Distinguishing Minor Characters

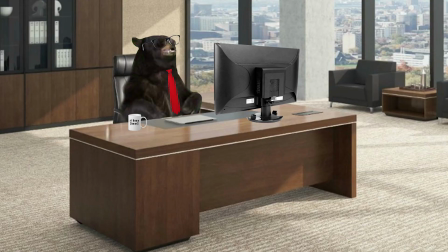(4:05)
Now, that's not to say you can just chuck a grizzly bear on reception and call it a day, but try keeping an open mind.
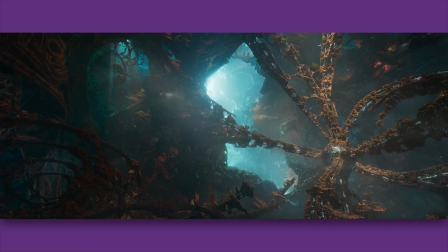(4:11)
Maybe we never see the character, they just speak through recordings. Maybe you're telling a sci-fi story, so alien or robotic characters are on the cards.
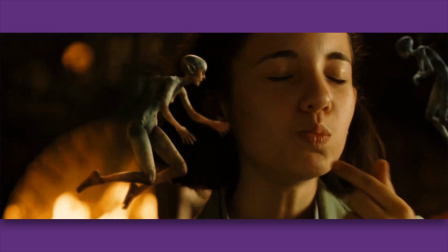(4:19)
Or maybe it's a fantasy, so you can have creatures that help or hinder your hero. Think outside the box.
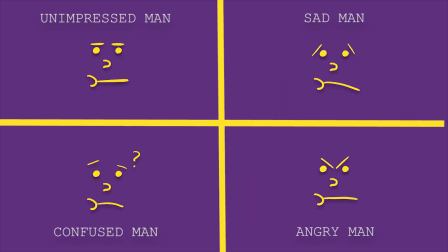(4:25)
Beyond a character's physical appearance, we have their behavior. Sometimes a character's personality is explicitly stated, making their behavior one note. This is great when you want the reader of your script to instantly understand what a character is all about.
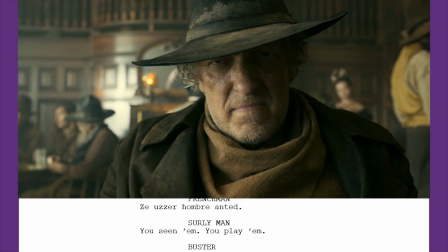(4:38)
The man Buster Scruggs kills in the saloon is called the Surly Man in the script.
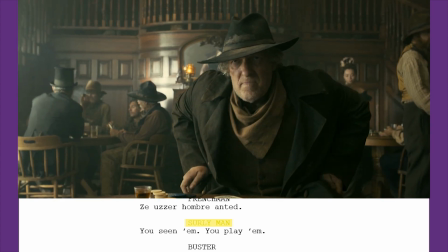(4:43)
Kinda hard to forget which character he is. It doesn't have to be quite so explicit though.
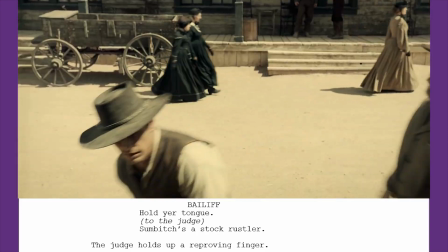(4:48)
The bailiff who arrests the cowboy in the 2nd story is aggressive and domineering, overriding the cowboy's objections.
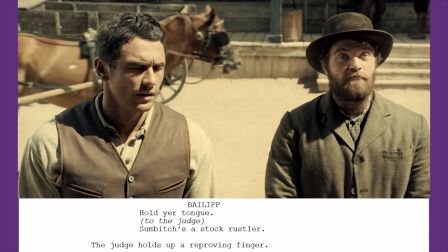(4:54)
His repetition of the line, "hold your tongue," also sticks him in the reader's head.
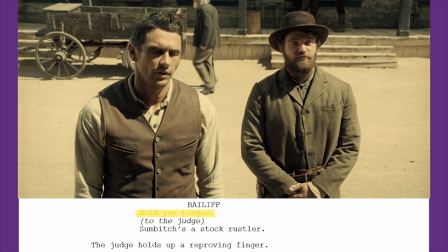(4:59)
When someone is constantly interrupting in a scene, they can wear out their welcome, but of course, this character only hangs around for a page.
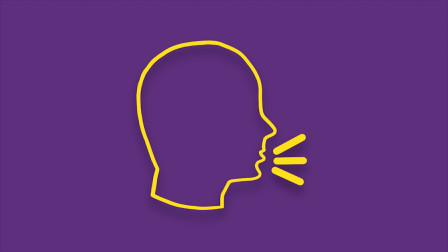(5:06)
And that brings us nicely to my next point, the character's manner of speaking. Dialogue is an excellent way to express a character's personality. What someone chooses to say, how they choose to say it, and whom they choose to say it to tells us a lot about their nature.
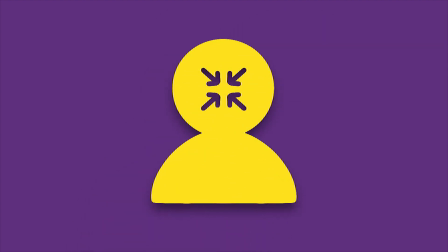(5:21)
In the case of a minor character, a crude approach rather than a subtle one can quickly establish the type of person they are.
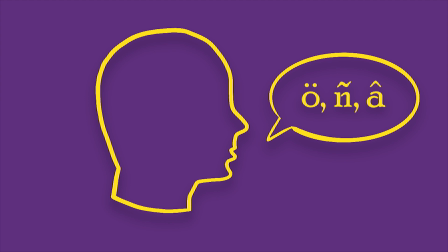(5:28)
Accents, for example, tell us where someone's from, what class they belong to, or what upbringing they might have had.
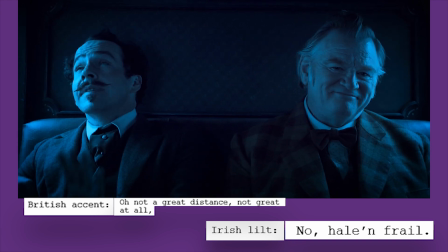(5:34)
The final story in the film makes full use of this technique. The bounty hunters, Thigpen and Clarence, have British and Irish accents respectively,
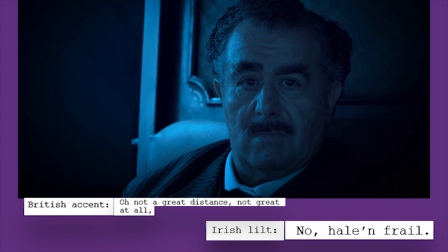(5:42)
which are described to us both in action text and through how their dialogue is written. The Frenchman's accent is there, shown in lines like this, It's through practice.
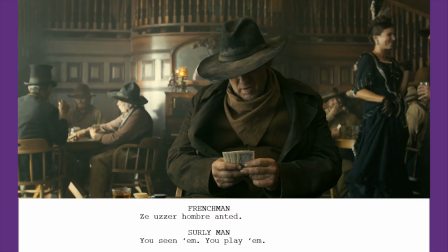(5:50) You did not know him? but it's downplayed.
Compare this to the Frenchman from the first story, where the accent is hyper-exaggerated.
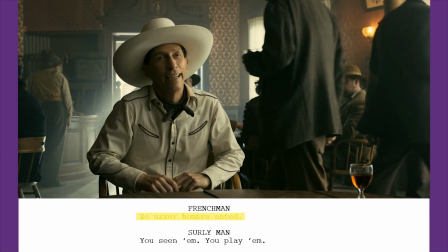(5:58) The other hombre answered.
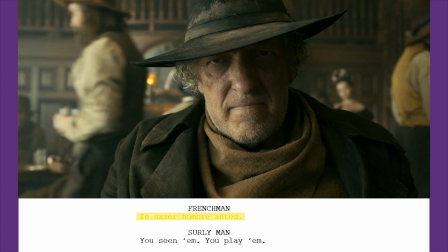(5:59)
If all of the Frenchman's lines from the last story were written like this, it could wear on the reader's patience as they laboriously decode the Frenchman's accent.
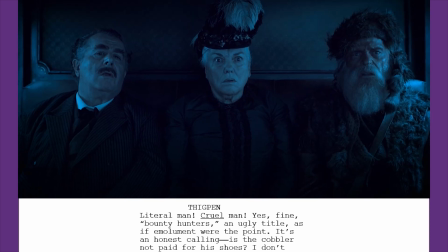(6:07)
A person's word choice also speaks volumes about their character. Going back to Thigpen, he has a large vocabulary and speaks proper.
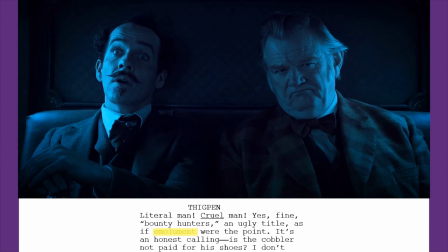(6:15)
He uses words like emolument, a word that the trapper across from him would never use.
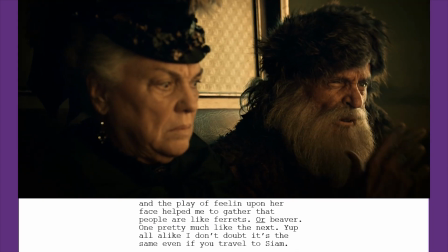(6:20)
The trapper's vocabulary is far simpler, mostly limited to rodent-related ramblings.
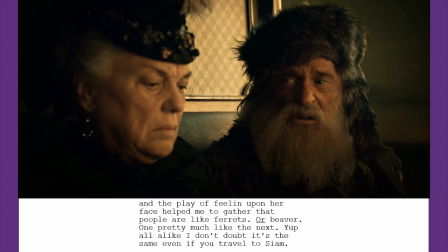(6:25) Helped me to gather that people are like ferrets or a beaver.
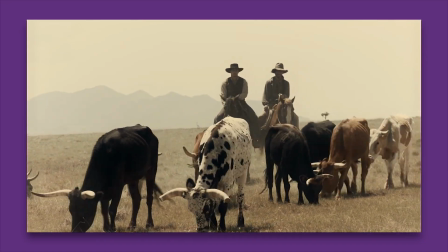(6:30)
And of course, there's how much someone chooses to say. Some characters just won't shut up, like the drover who comes across the cowboy tied to the tree.
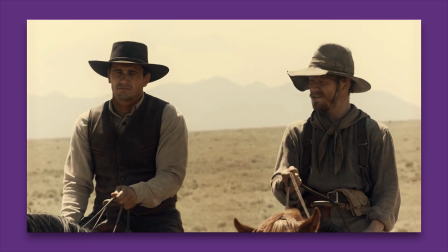(6:38)
He chews the cowboy's ear off and 90% of the time he's on screen about a not-so-interesting anecdote.
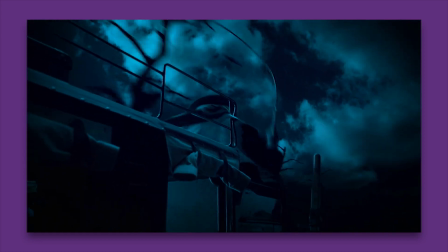(6:44) That's what you call a foul-weather friend, I tell you.
Other characters, like the coach driver, won't say a word, which intensifies his dark nature.
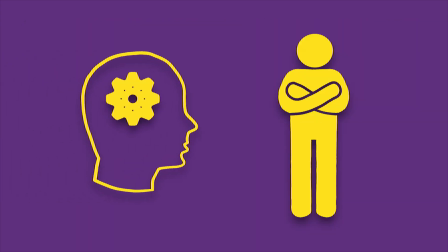(6:52)
The physical side of behavior is hard to convey in script form. Body language is often invented by the actor to match their role, created anew to suit their character.
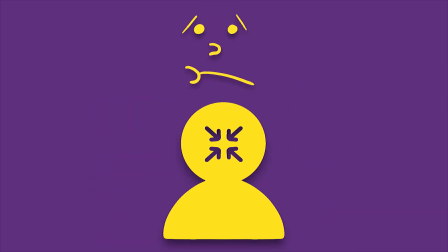(7:02)
Minor characters rarely carry enough importance to have specific physical behaviors explained in the script.
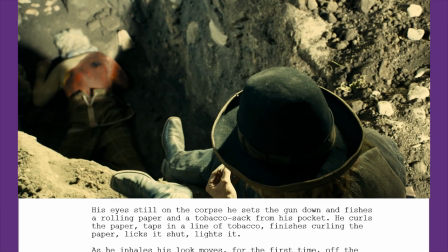(7:07)
You might get something like the cigar-chomping piano player, or the man who kills the prospector, then slowly rolls a cigar and takes a puff.
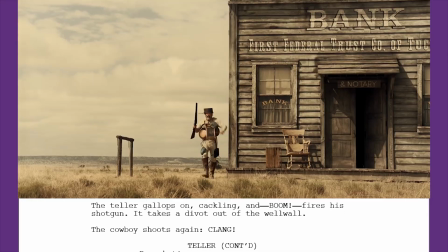(7:15)
The exception to this is when the physicality of the character is essential to their scene.
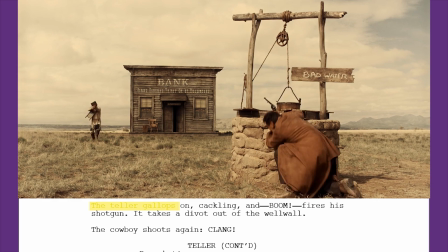(7:19)
The crazy way the bank teller draped in pants gallops out to the cowboy adds to the oddity of his character, forming a bizarre image. Behavior is such a broad category that I could hardly go over every detail of it, but hopefully you've gotten the main idea. A particularly fun way to mess with appearance and behavior is to make them contradict one another.
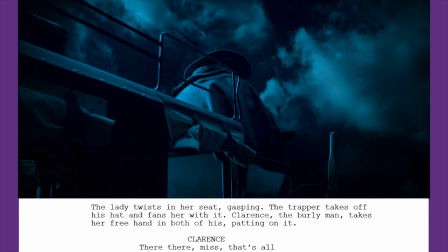(7:40)
As stated earlier, we expect a big guy to be a rough character, yet Clarence proves to be quite the opposite, a gentle giant if you will.
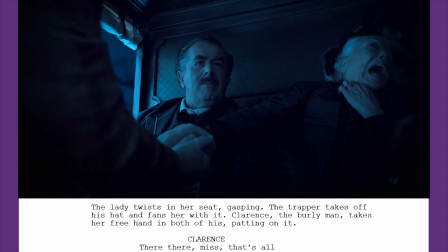(7:48)
Despite his business of thumping bounties, he takes the lady's hand to calm her.
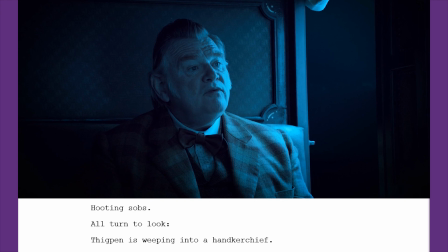(7:52)
He then gives a stirring rendition of a folk song, his voice bringing the coach's occupants to tears.
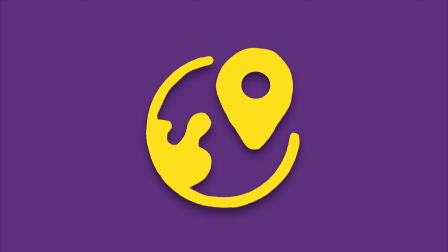(7:58)
Finally, another great way to distinguish minor characters is altering their place in the story. How the character relates to the plot, setting, and other characters can drastically affect how they are perceived by the audience.
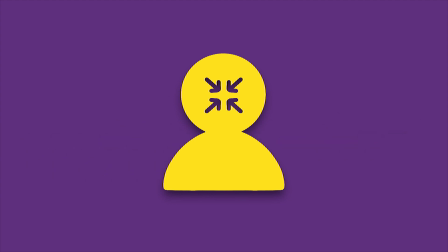(8:09)
The more ingrained a character is in the plot, the more memorable they'll be.